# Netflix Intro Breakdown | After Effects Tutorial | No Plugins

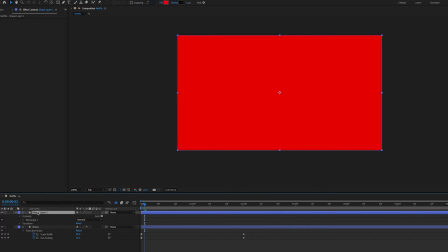Now, it's not very colourful this, so to add some colour, we're going to add a new shape layer like we did before, and we're going to put this below our noise layer, and I've just called it colour. We're going to set the track matte to luma matte as well.
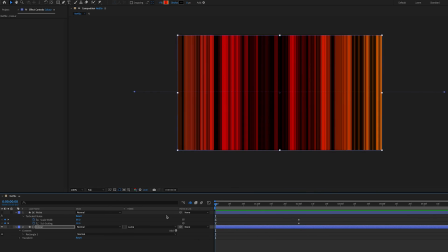I've made our colour layer to have a gradient fill which goes from red to yellow,
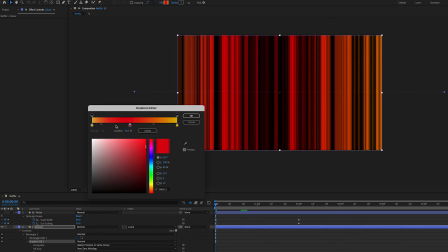but as it grows I've keyframed the gradient so that it changes to incorporate more colours like in the original.
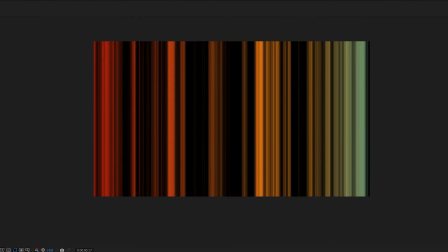So yeah, I'm quite happy with this, and I've pre-comped it and called it lines.
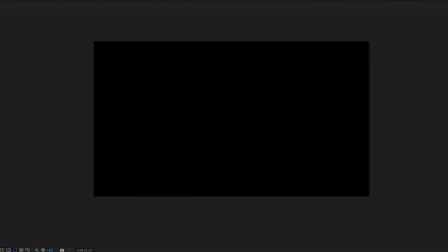So back to the other end stuff, you'll see I've made the lines layer 3D and paired it to the null.
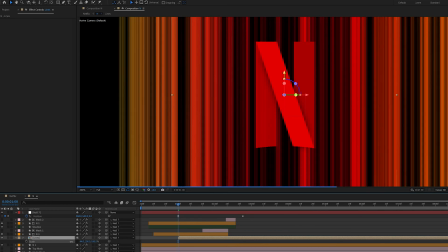I've then scaled it down on the x-axis so that it covers the first part of the N. By selecting Preserve and Line Transparency,
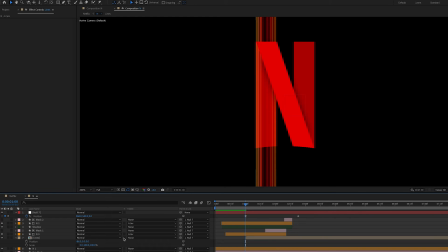we'll keep it within the bounds of the first N stroke.
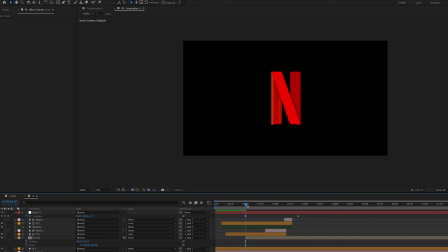I've also keyframed the colour of the N to go from red to black when it comes towards the camera. I've repeated this for the right part of the end,
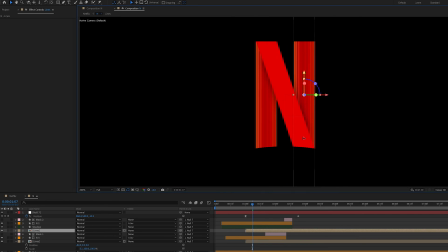but instead of the preserve and align transparency button, I've duplicated the stroke and used an alpha matte.
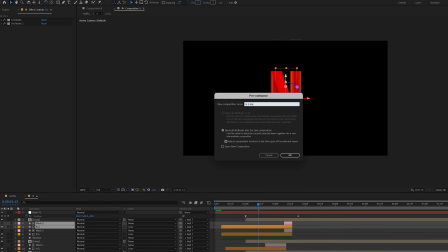For the middle part, it's the same again, but I've just rotated the lines so that they're parallel to the middle stroke.
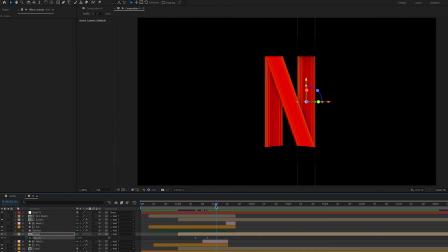Also, I've keyframed the opacity of the lines at the start so they don't just appear, they gradually come in.
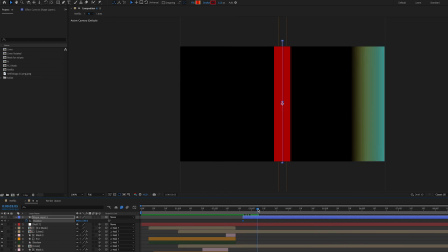Finally, I've added a couple of manual lines at the end just to add a little bit more depth and stretch it out a little bit more.
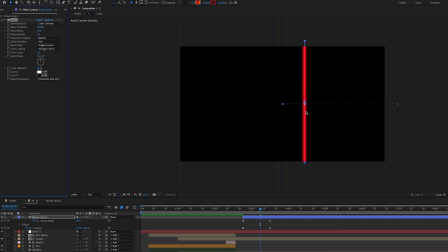I basically just used the pen tool, added a glow effect as well as a bit of a blur, and I've made the lines go from the very middle to one of the sides off screen. And I've also made the stroke width increase as it does that, and this makes it look like it's coming towards the camera.
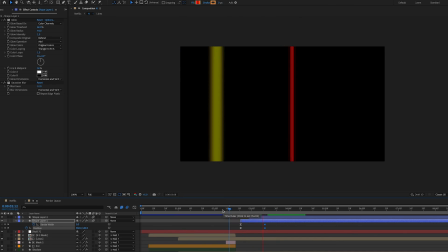You can do this multiple times, I've just done it twice, but the thing to bear in mind is make sure they go from the very centre, and you can do this by using the align button.
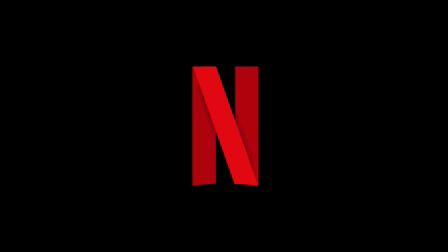And that's pretty much it, just add some sound effects and there you have it. So I hope you liked this video and learnt some new techniques. Let me know in the comments if you like this style or whether I skim over things too much. I try to keep these videos a bit shorter. I intend to do more breakdowns of famous animations, so subscribe for that.
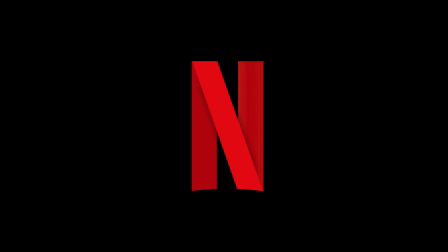And also let me know down in the comments if you'd like me to do any specific ones. You can also follow my Instagram. Thank you and see you in the next one.